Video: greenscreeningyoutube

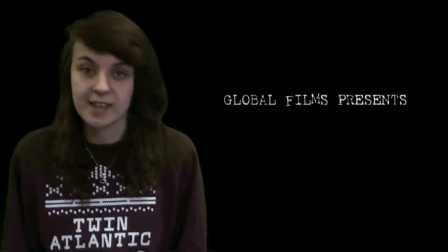0:00 We deliberately chose the font hat with the effect of ghost, which was added on Lifetype because it looks like a typical horror. The font carries the connotations of death as it fades up similar to how a ghost does.
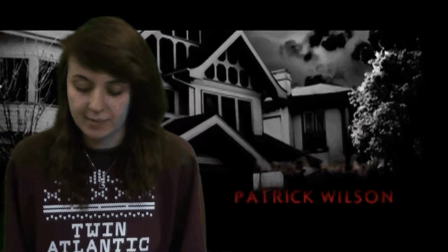0:12 It fits with the typical horror film and is reminiscent of the titles used in Insidious.
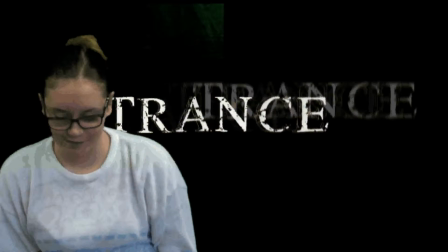0:17 We made our title Trance by layering the text over itself 3 times, which created a blurry, staggery effect. This is appropriate as it represents the victim and also the audience as it is like they are in a trance. Trance is an effective name as it doesn't give too much away and it sounds as if the audience are being controlled.
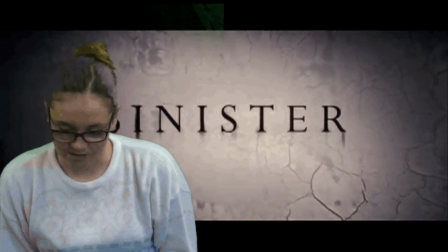0:40 It is also a one-word title which are used in Sinister, Possession, Mama and Saw.
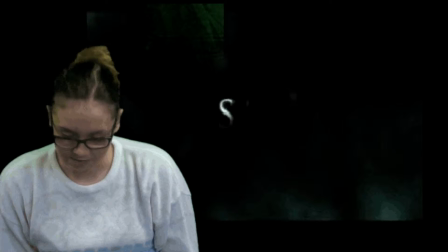0:48 The sound effect used on the title is an eerie sound that anchors the meaning and tells us that it is a horror.
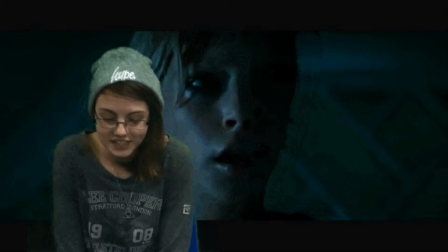0:54 Our opening sequence is a classic bad dream sequence.
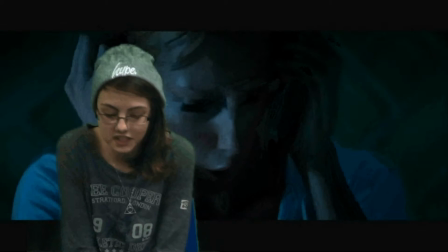0:58 The use of layering, opacity and long crossfades suggests to the audience that the character is in a bad dream, which is very conventional for horrors.
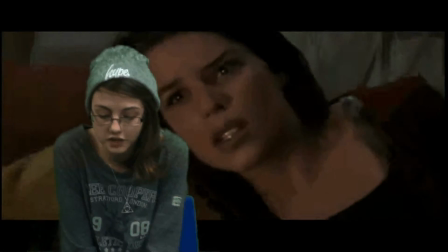1:05 It is similar to those used in the making of A Nightmare on Elm Street, Scream 3 and Shrooms.
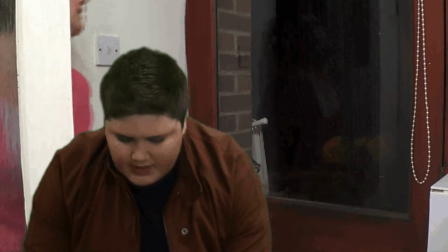1:11 A key shot in our opening title sequence is the mirror shot, as it emphasises the narrative which conveys a split personality.
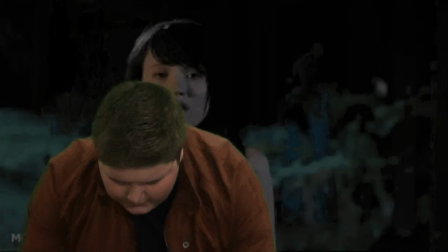1:17 This narrative is a similar one to The Uninvited. The first shot hints towards the rest of the story, which is her thinking she's 2 people.
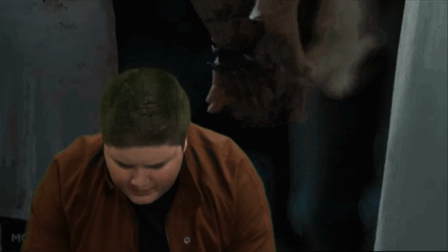1:25 We did the mirror shot by layering and cropping shots, which is sophisticated special effects with the use of limited technology. We deliberately cast Steph in the main role, which is the final girl, as she is tomboyish, brunette, virginal and bookish, which is conveyed by her glasses.
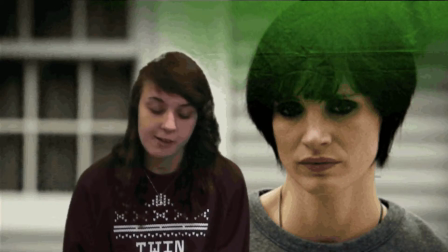1:41 Carol Clover says that these are typical characteristics of a final girl. Steph is also the classic age of the target audience, so that the audience can identify with her character.
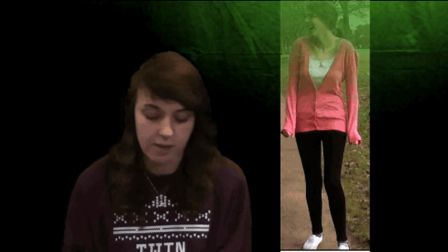1:52 Steph wears the colour pink, which is the girly colour, which counteracts the idea of her being bookish and virginal, so that she still has appeal to her male audience. One of our scenes centres around a bathroom and water, which is conventional in horror. We use the bathroom as it is easy to create shadows and clear up blood.
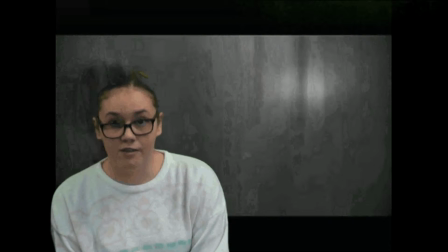2:10 Bathroom shots are seen in many horrors, such as Psycho from the 60s, The Entity from the 70s,
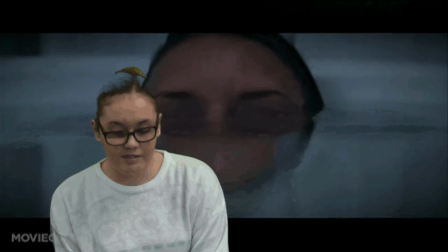2:16 Friday the 13th from the 80s, The Ring from the 90s, What Lies Beneath from the 2000s,
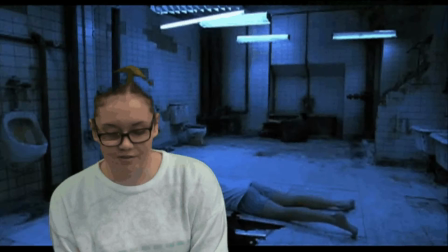2:24 and more recently Mirrors, Saw and Dark Water.
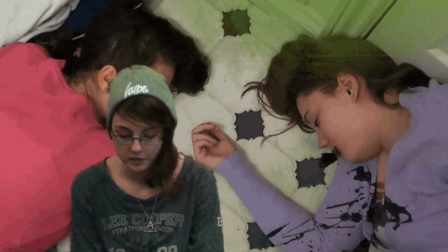2:27 We included blood, which is unconventional in paranormal films, to challenge the conventions of paranormal horror,
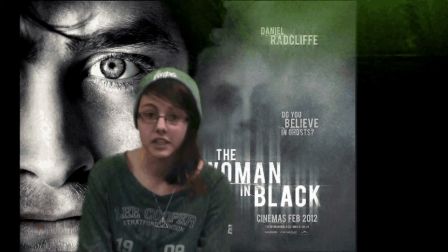2:33 such as Woman in Black and Paranormal Activity, which do not use blood.
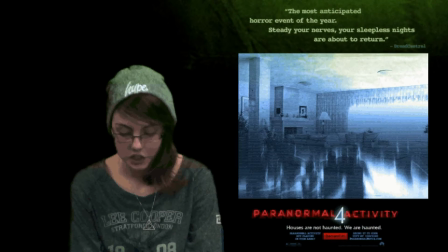2:37 We thought that the use of blood looked really good in this particular shot, as it contrasts against the white bath and the clear water.
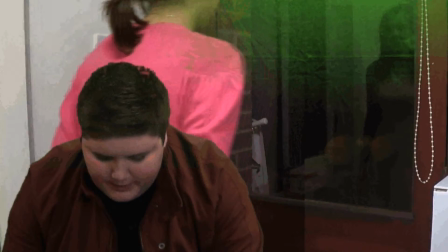2:43 At this point in the opening sequence, a sound is used to build up tension for the climax, which follows the classic opening sequence structure and use of music.
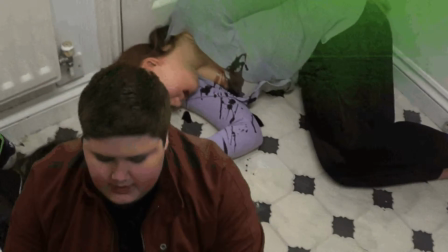2:50 It also makes the audience aware that the final scare is approaching.
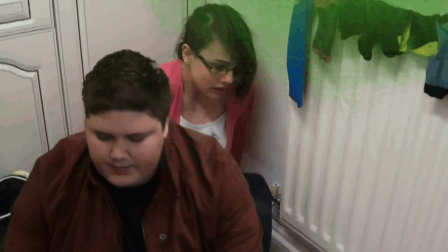2:53 The use of thunder helps set the mood in the opening, which suggests that bad things happen in bad weather, which has been used since Shakespeare's time to set the scene.
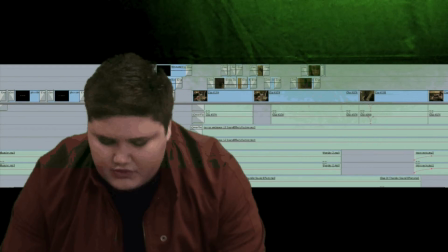3:00 There is a complex combination of the soundtrack, sound effects and thunder and diegetic sound.
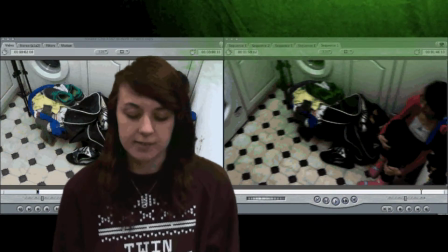3:05 In post-production of our final shots, we used colour corrector to make the scene darker and distorted. We did this by putting the saturation down and mids up, which creates the effect of the audience being entranced and uncomfortable.
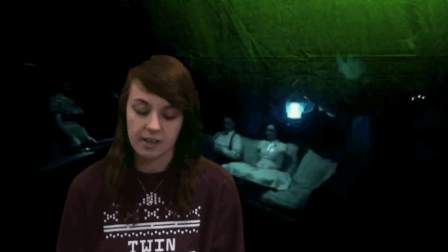3:16 Other films that use colour corrector to bleach the colour out are Woman in Black, Insidious and Sinister.
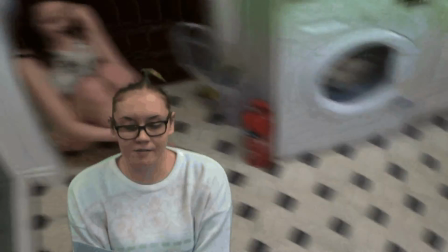3:21 The final shot ends with her confronting her own self, which sets up the audience for the rest of the film. It will make the audience intrigued into what happens next. We used freeze frame to emphasise that the character is an important one to play, which is similar to the use of the freeze frame used in Friday the 13th.
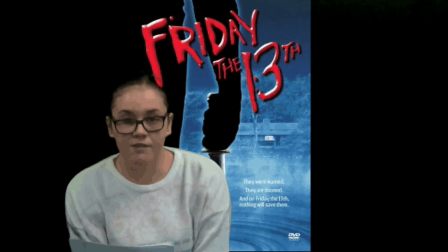3:39 Even though this is an old example, it is an example of us paying homage on a classic horror. We used high-angle shots in the bathroom to represent the vulnerability of Steph, as she is a victim of herself.
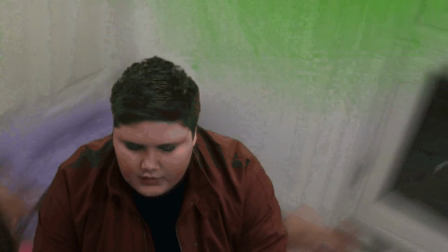3:50 We also used a high-angle shot when Steph discovers a body,
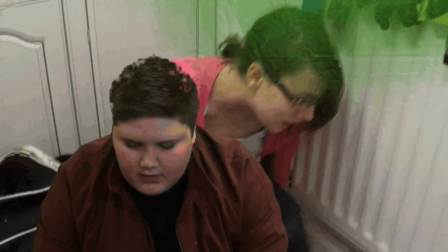3:54 which suggests that both people are equally victimised and vulnerable, as they are both victims of the same person.